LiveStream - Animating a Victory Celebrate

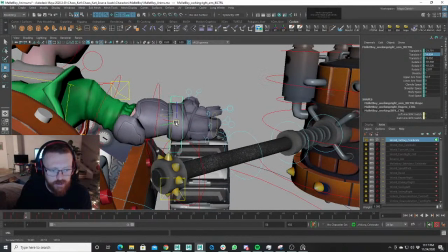[46:06]
Because that is another big storytelling pose. He's letting that go, and so that hand pose, you want that hand pose to feel really good. Right.
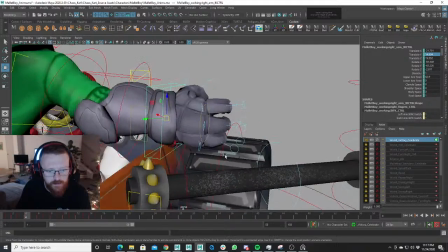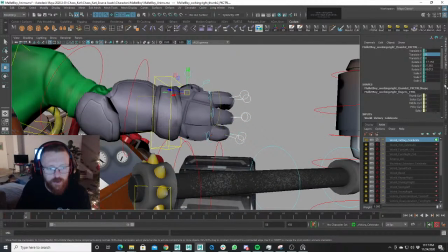[46:26]
Okay.
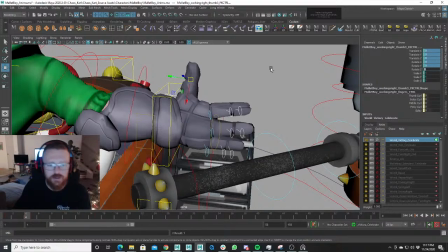[46:31]
0.
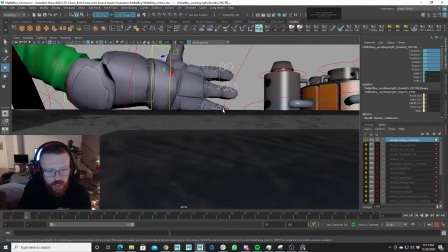[46:37]
Right, so you might be like, hey, it's doing exactly what we wanted to.
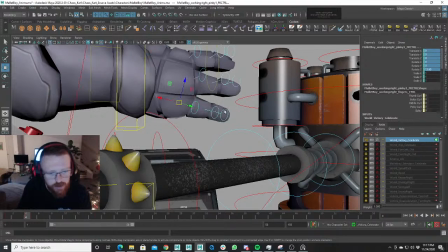[46:42]
Yes and no.
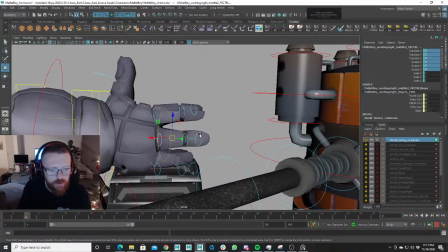[46:44]
You know, you can tell when a hand is relaxed or when it's like doing something that is just other than zero out.
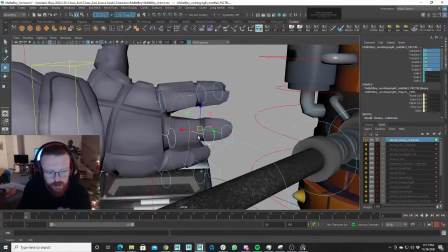[46:52]
This looks pretty close to what we want, but we want to give it some curve and some life, and so we can actually take all the controls
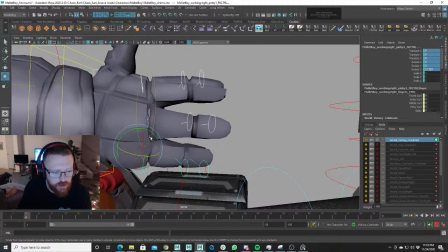[47:01]
and just rotate them down just a little like that. Right.
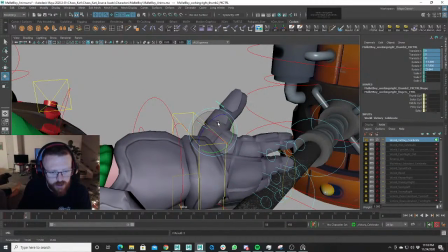[47:06]
So it's not just a zero pose. You can tell when something is just, and then kind of rotate this thumb back.
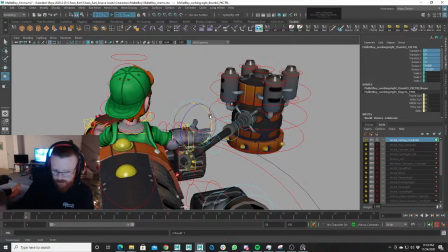[47:17]
So it throws it. Right, let's scrub through that. Okay, that pose is looking a little bit like so we want to rotate that hand down so he's like, right, almost as if he's still holding it, but instead he just flicks his wrist.
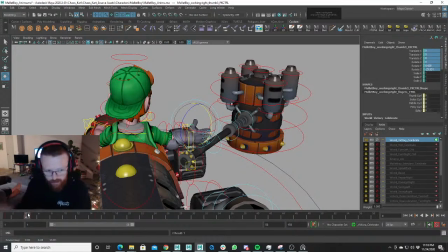[47:35]
And so kind of a kinked wrist, right?
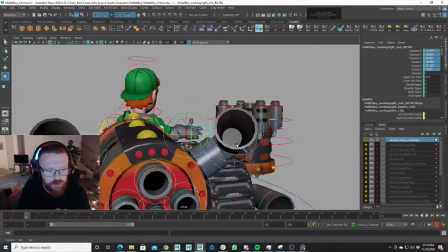[47:41]
And we want to rotate this hand inward like this too, because it's still going to be pointing the way of the mallet.
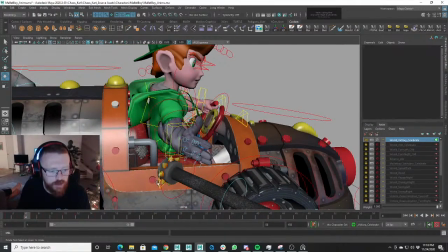[47:48]
And then our elbow needs to reflect that as well, right?
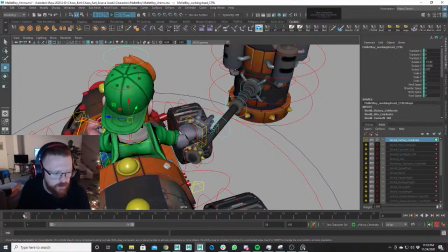[47:57]
And his head
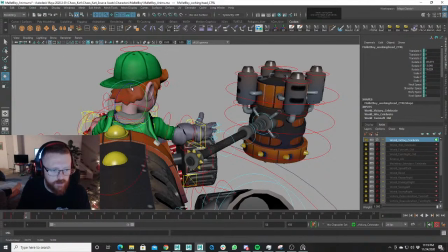[48:03]
needs to look in the right spot. Right, because it's very intentional.
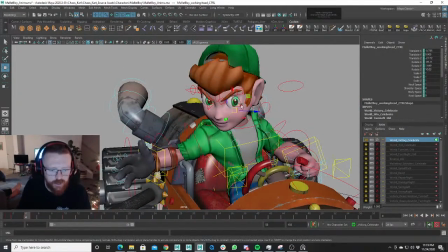[48:07]
If a character is doing something very intentionally, they will always, a human being, in fact, if they do something very intentionally, they will always look at what they're doing.
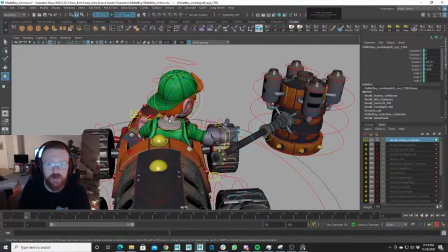[48:19]
Right? If it's unintentional, like walking or something, they're not going to look at the ground while you're walking, make sure you take every step. It's very unintentional. Like you're intentionally walking. And in fact, when you take a first step, you might actually look at the ground for a sec and then start walking. Right?
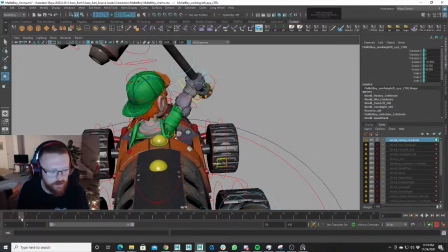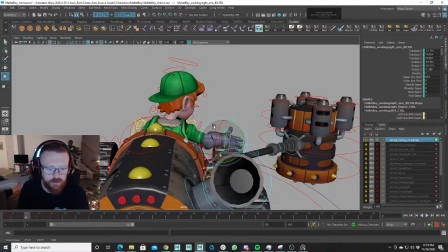[48:41]
Always. So that's a good thing to remember. It throws it down like that.
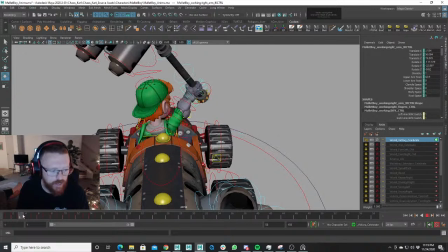[48:48]
Yeah, I like that. Throws it down.
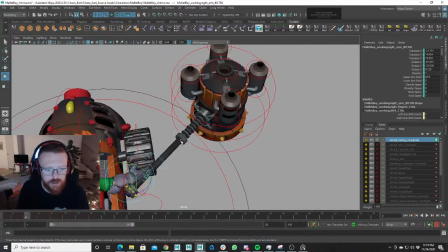[48:54]
Let's see. Looks like the pose is changing a little bit.
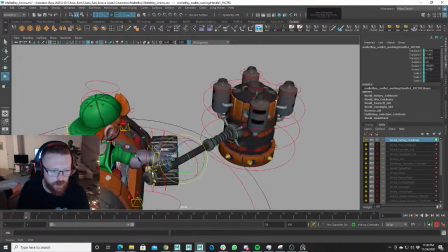[49:01]
And we don't need that frame anymore since we are having it happen soon in a different time, right?
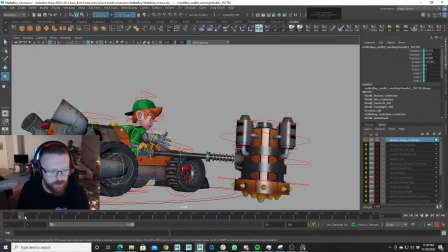[49:07]
So it throws the hammer down. Actually, we do need that pose, but we only need the pose to rotate on the Z and Y. So we're just going to go Z and Y, zero those out.
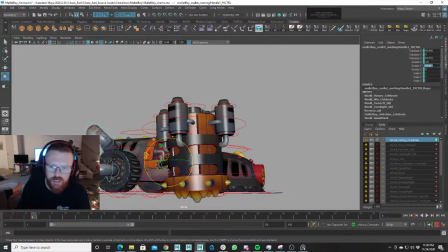[49:21]
It looks like the Z rotation and Y translation. Oh, it's X rotation. I keep forgetting that.
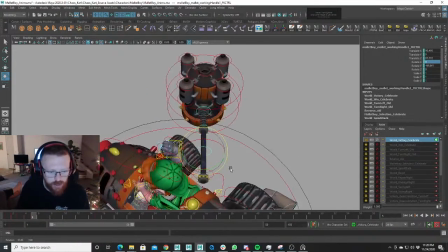[49:33]
Okay, everything is good to go now. Slams the hammer down.
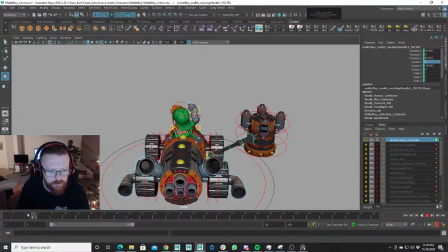[49:38]
Yes, I'm awesome. Boom. Picks up. That's right, I'm awesome. He's pumping his fist. He's super happy. I don't want to animate the nodding, right? Because he's going to nod. He's going to go. He's not just going to.
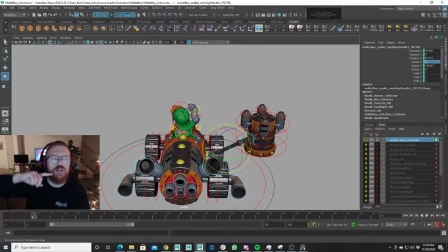[49:55]
Maybe he will. So, yes. No, he's going to nod just a little bit. But I want to add that in the polish phase.
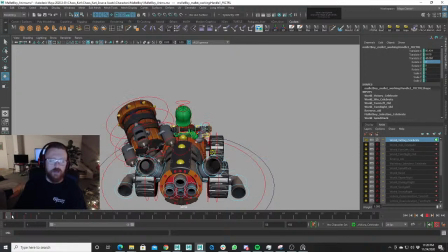[50:00]
Or I'm not going to add that in my blocking. You can. But I think it might feel just a little bit repetitive.
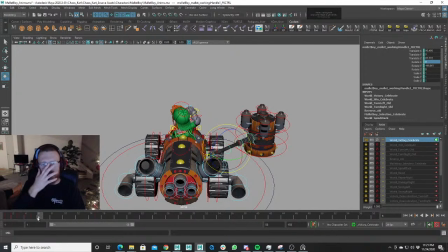[50:05]
At least for me, I know that with small movements like that, I only want to animate the big movements in stepped. That's the way I work. I animate the big movements in stepped, right?